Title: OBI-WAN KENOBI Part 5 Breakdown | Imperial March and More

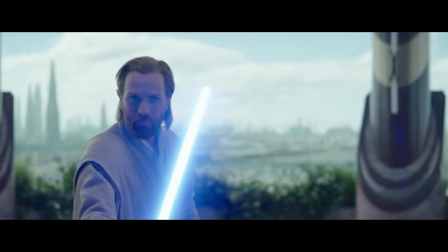Hello there, Star Wars fans, and welcome back. Part 5 offered us a lot of answers to our burning questions.
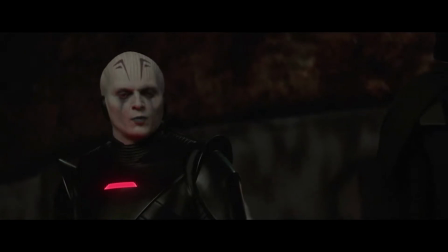What's Reva's backstory? What happened to the Grand Inquisitor? And will we ever get to see that lovable Haja again?
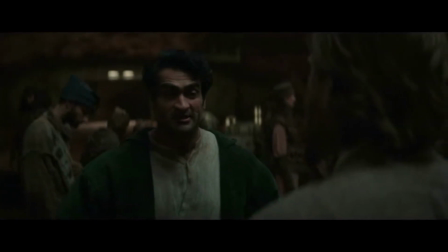But this community's real question has been, where are the original Star Wars themes?
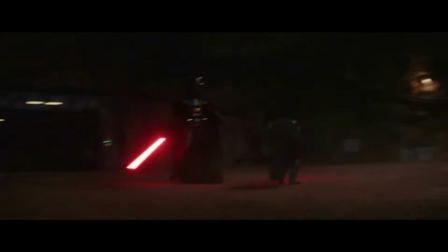My name is Derek, and this is Star Wars Music Analysis.
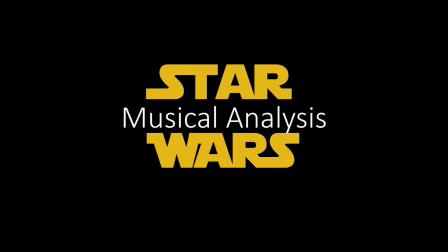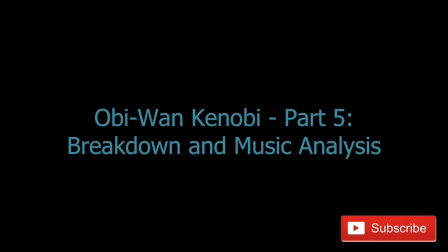Do it.
If you ever watched my Book of Boba Fett breakdowns,
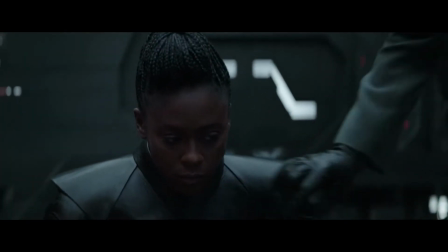then you might remember that it was in Chapter 5 that I started getting down on the music for not using the original themes,
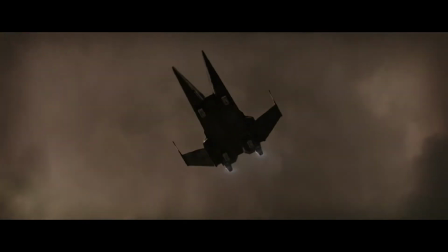as so many visual Easter eggs were present.
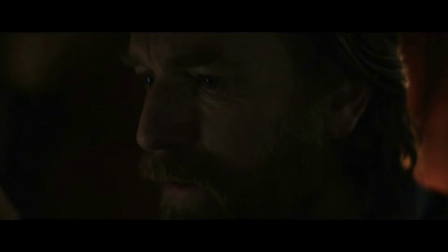So, as we approached Part 5 of this series, filled with opportunities to hear legacy themes since the beginning of the show,
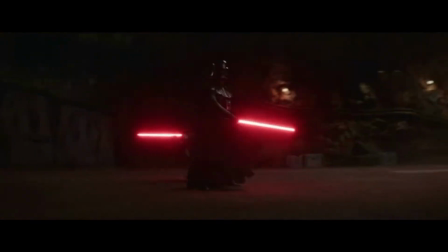I didn't hold out much hope that things would suddenly change.
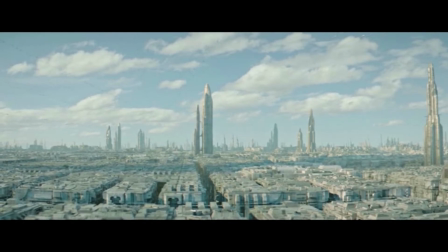We start with a view of a familiar Coruscant that pans back to an Anakin Skywalker that clearly had a rough night.
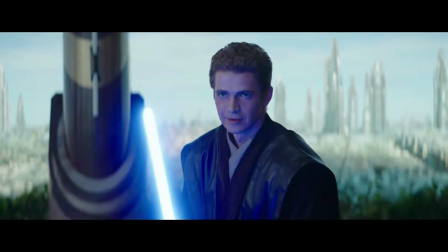The music here reflects a more peaceful time during the Clone Wars,
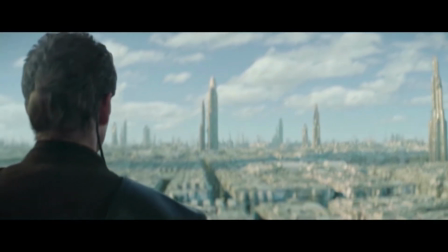but before the fall of the Republic and the Great Jedi Purge, as Anakin and Obi-Wan spar.
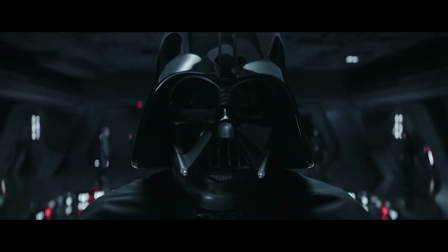We then jump to what I assume is the Devastator and Vader looking out the viewport.
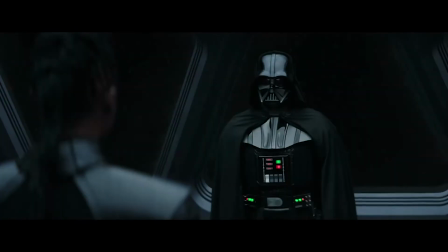Honestly, I couldn't even find undertones of his theme like I could in Part 3.
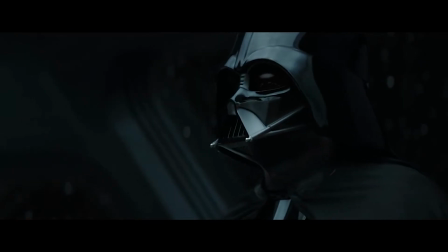This was Vader's episode of any so far, and his music was completely lacking.
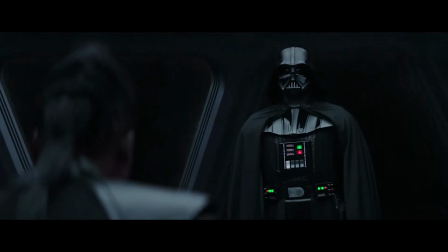Instead, we just got this ominous underlying string music.
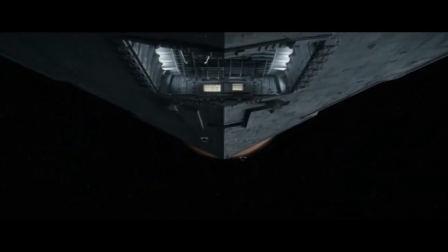There are some strong brass cues nonetheless, which have always been a sound that quickly brings us back to the sound of the original movies.
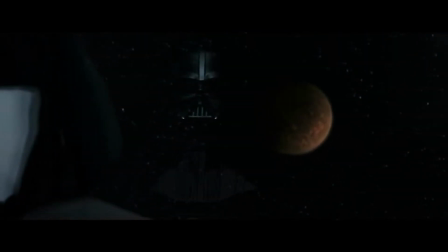For example, when Vader says launch the attack,
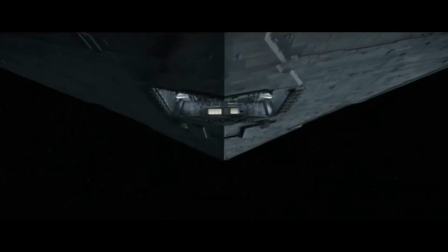we first hear the horns in parallel motion and then paired with the trumpets as they build to a transition,
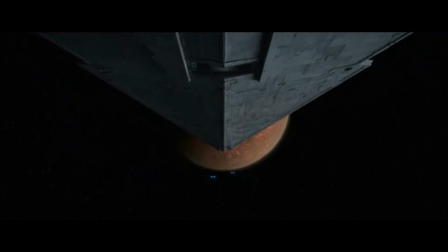displaying the might and the power of the Imperial Empire.
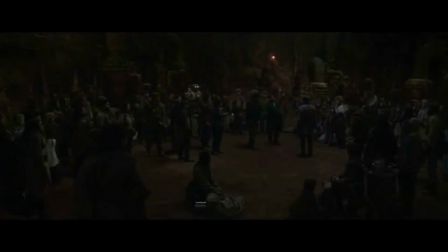That is immediately juxtaposed with a very light OBI-WAN Kenobi
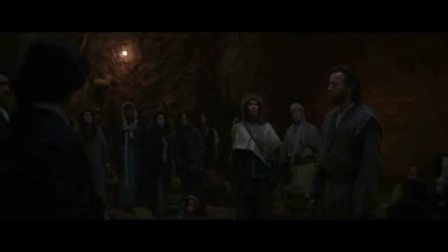theme that shows how weak and helpless these refugees are.
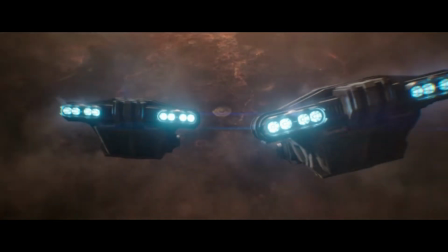As the Imperial forces arrive, the Inquisitor music begins,
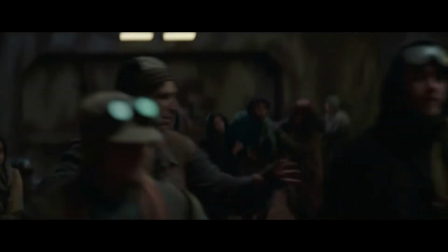trying very much to sound like the original Imperial March, with powerful and quick attacks in the trumpets.
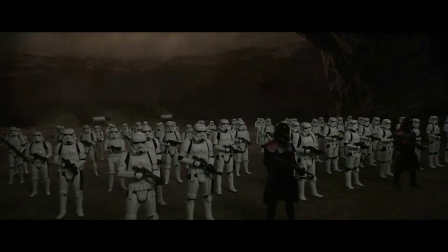The main Inquisitor theme comes fully in then as Reva arrives, similar to what we hear when Kylo Ren first arrives in The Force Awakens.
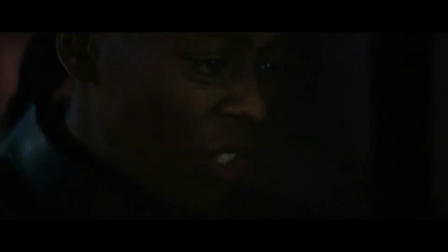As Reva and Kenobi talk, there's this moment where Kenobi says he wants the same thing,
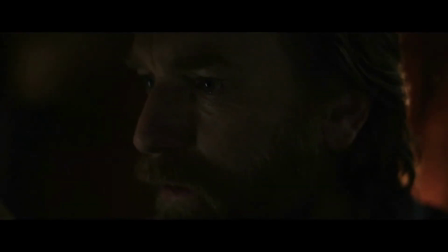but then Reva immediately interrupts him and challenges that logic. Then we hear the first 3 notes of Kenobi's theme faintly in the horn, but then it stops, interrupting itself and falling back into the hazy texture.
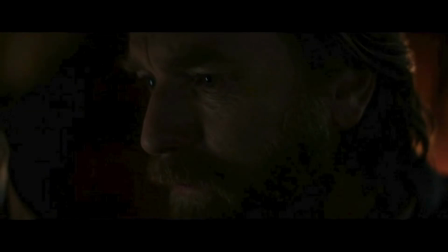He's still questioning in this moment who he is, ideals he believes in, and what he's capable of.
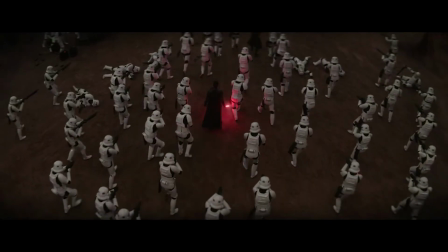As the stormtroopers miss from point-blank range,
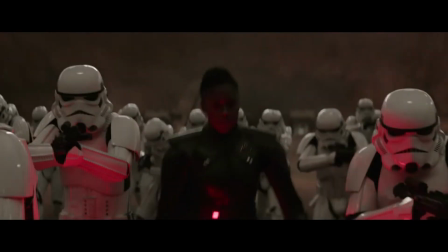we hear these powerful allusions in the brass to the original Imperial theme that I keep mentioning.
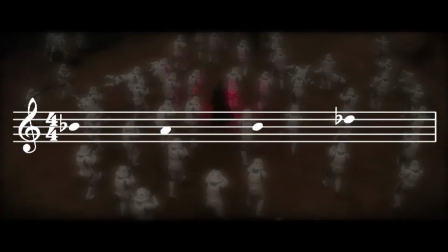In case you've missed it before, the intervals of a descending minor second that then returns to the
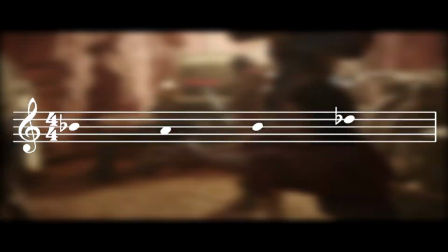first note and then ascends a minor third is the contour of melody that we've been listening for.
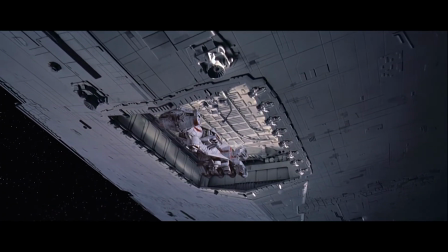It originally comes from the opening scene of A New Hope as the Tantive V4 is pulled into the hangar of the Devastator.
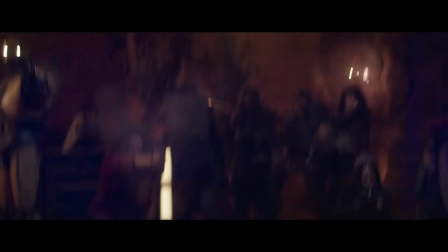That motif was also expanded on in Empire Strikes Back as Vader's trap when it received
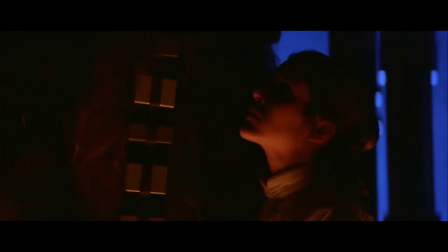a trill motion at the beginning of the motif and given a parallel second phrase that continues upward.
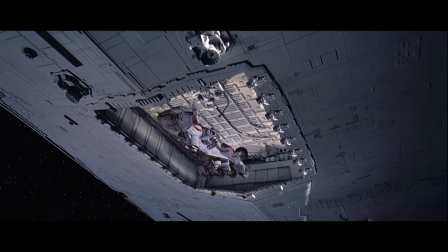I've been thinking about it, and from a certain point of view, it makes sense not to have the Imperial March in this series.